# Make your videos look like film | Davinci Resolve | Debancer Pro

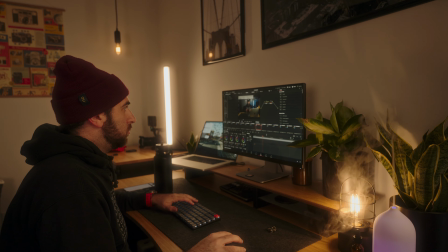0:00 Let's talk about one of the best parts of the editing process, and that is color.
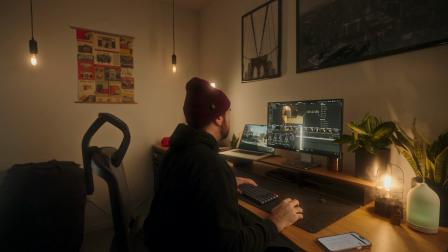0:04 Color grading can be one of the most intimidating things you do within the editing process.
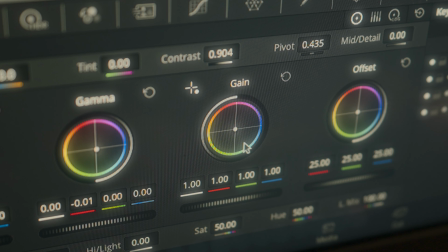0:10 Editing softwares are really intimidating, and especially for me, like going into Davinci Resolve, which is my editor of choice, and seeing all the color wheels, seeing all the nodes, seeing all those things, the learning curve is steep,
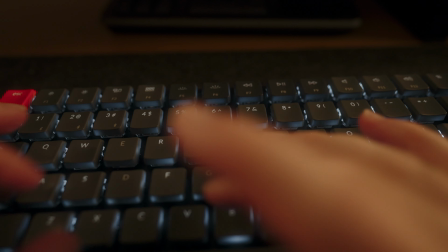0:23 and it really takes a lot of time to figure out how all of this works together to create a beautiful image.
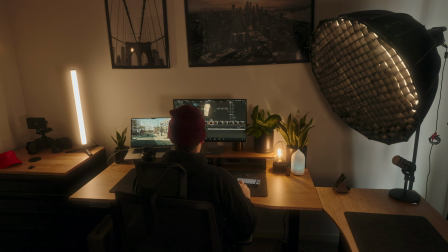0:29 So this is where Dehancer Pro comes in. I've been using Dehancer Pro for about 3 weeks now.
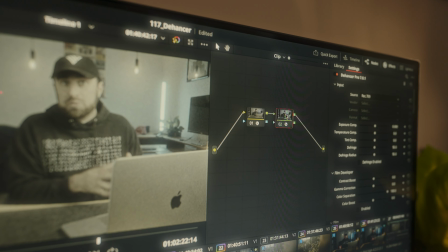0:35 It's a plugin for Davinci Resolve, Premiere, and Final Cut. I'm using it for Davinci Resolve, and I found it a lot easier to grade a lot of my imagery.
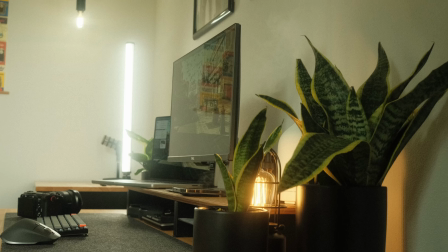0:45 What's nice about Dehancer Pro is that it focuses on what film looks like.
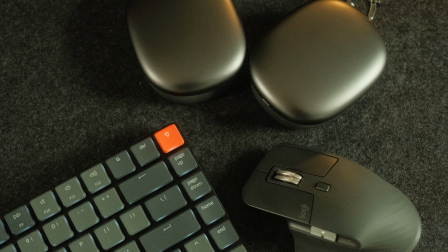0:50 This is the closest plugin I've had that has been able to make my footage look like the film recipes that I'm spitting out of my Fuji X-T3.
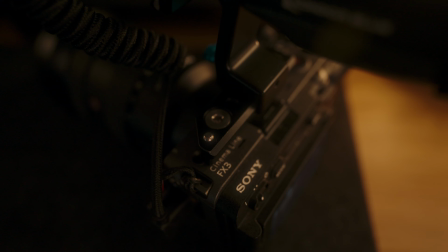0:59 And for me, that's something I really want to bring into film, is trying to get that filmic look.
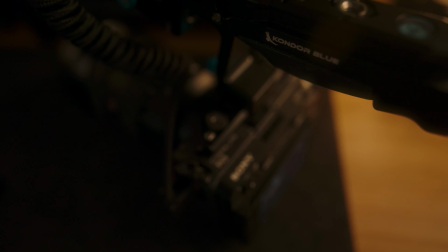1:03 The cameras we use these days, like I have the FX3 on here with the 16-35 f2.8,
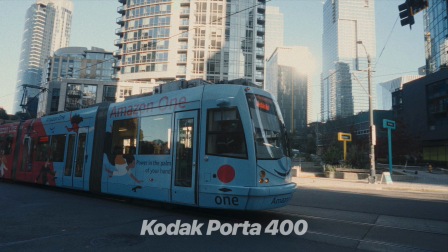1:09 and these cameras are amazing, but they spit out a real sharp image.
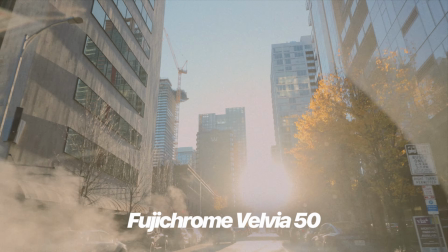1:14 And to basically make it more film-like, the best thing to do is to soften up the image.
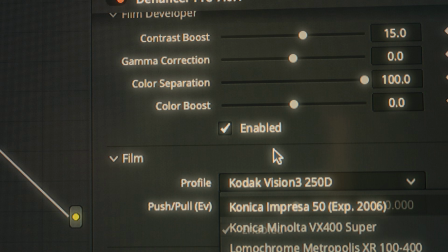1:21 So I am by no means a colorist, but I do like to take my time and grade my footage the way I have envisioned it to be.
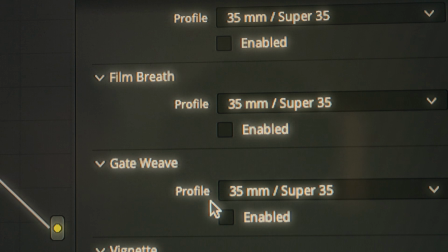1:29 And I like to take my time doing that, and I think it takes a lot of learning. But Dehancer Pro has made it a little bit easier to grade my footage just a little bit faster and have more of a film look to all of my footage. So when we talk about A-roll and we talk about B-roll, I usually use this plugin for my B-roll. My A-roll is what it is. I have dialed in the exposure, dialed in the lighting in my studio, and I have a custom LUT. Let me know down below in the comments if you're interested in this custom LUT. It's what I'm using right here, right now. And that's what I use that for. I throw this LUT on and call it a day with my A-roll. But then when it gets into the B-roll, that's when the real fun happens with this plugin and ultimately color grading as a whole. So the first goal is to get a shot that I can color grade. I want something that brings out a lot of colors, that you're able to take the S-Log3 look and pull as much information as you possibly can out of it and really make it look like it's shot with film.
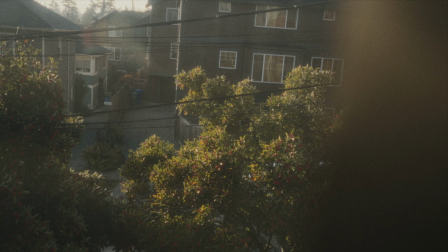2:27 And that's where this shot comes into play.
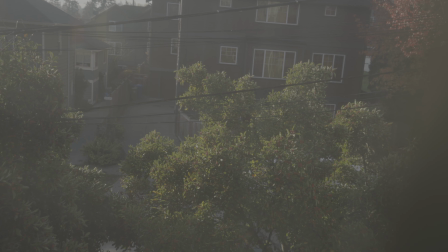2:29 This is right outside of my studio, right outside the window, and it's a shot that I get to look at every single day when I'm in here shooting,
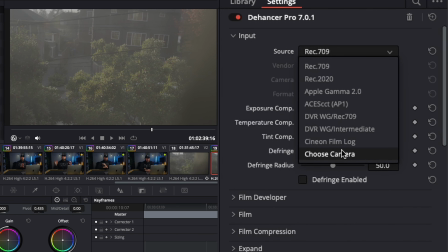2:36 in here editing, and just creating content and coming up with ideas all together. So right away you have the camera input. So right away you're able to choose the source. So when you choose your own camera, you're able to choose the vendor, Sony, the camera line, which is the FX3,
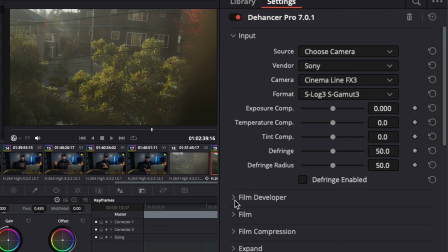2:48 and then the format you're using, which I'm spitting S-Log3 out of this, so that's what I choose. From there you get your 709 overlay. The next up is the film developer. And this gives you control of contrast and color from the grade you apply from the camera. I usually tend to bring the contrast down and give it more of a soft, dull look.
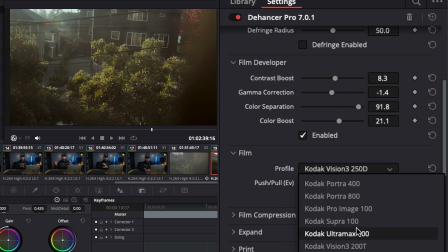3:06 So as I take it from S-Log3 and move it to 709, I sort of move it back a little bit to give it some of that yellowish, dull look. And then film. This is where the fun really begins. From Cinestill to Fuji to Kodak film, you have so much flexibility to simulate a lot of classic film looks.
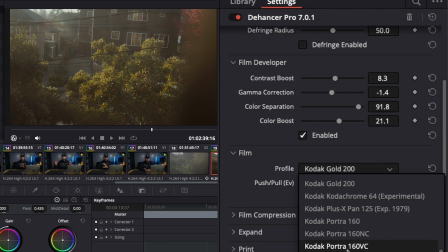3:23 My favorite in my films so far has been the Porta 400, the Cinestill 800T, and the Kodak Gold 200. I've tried tons of them, but I always come back to these for my B-roll, and it could be that these are the film rolls I like to use with the film recipes in my Fuji. Next you have color head, and this lets you control individual colors in the shot,
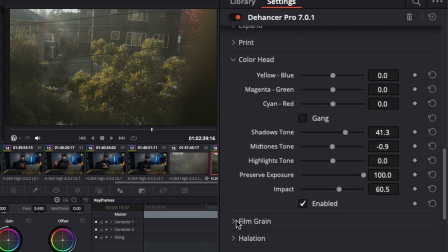3:42 and from those colors you can control the strength of the shadows, the midtones, and the highlights. And then you have the film grain. Within the film grain, it gives you that slight amount of noise you see in high ISO situations, or just from vintage cameras altogether.
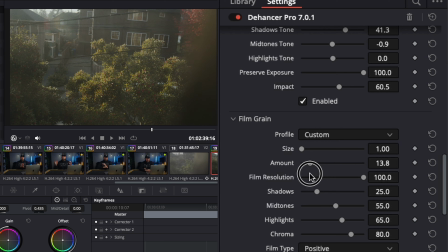3:56 I always add some, since it adds sort of a nostalgic feel and softens up the shot quite a bit, mimicking that film look.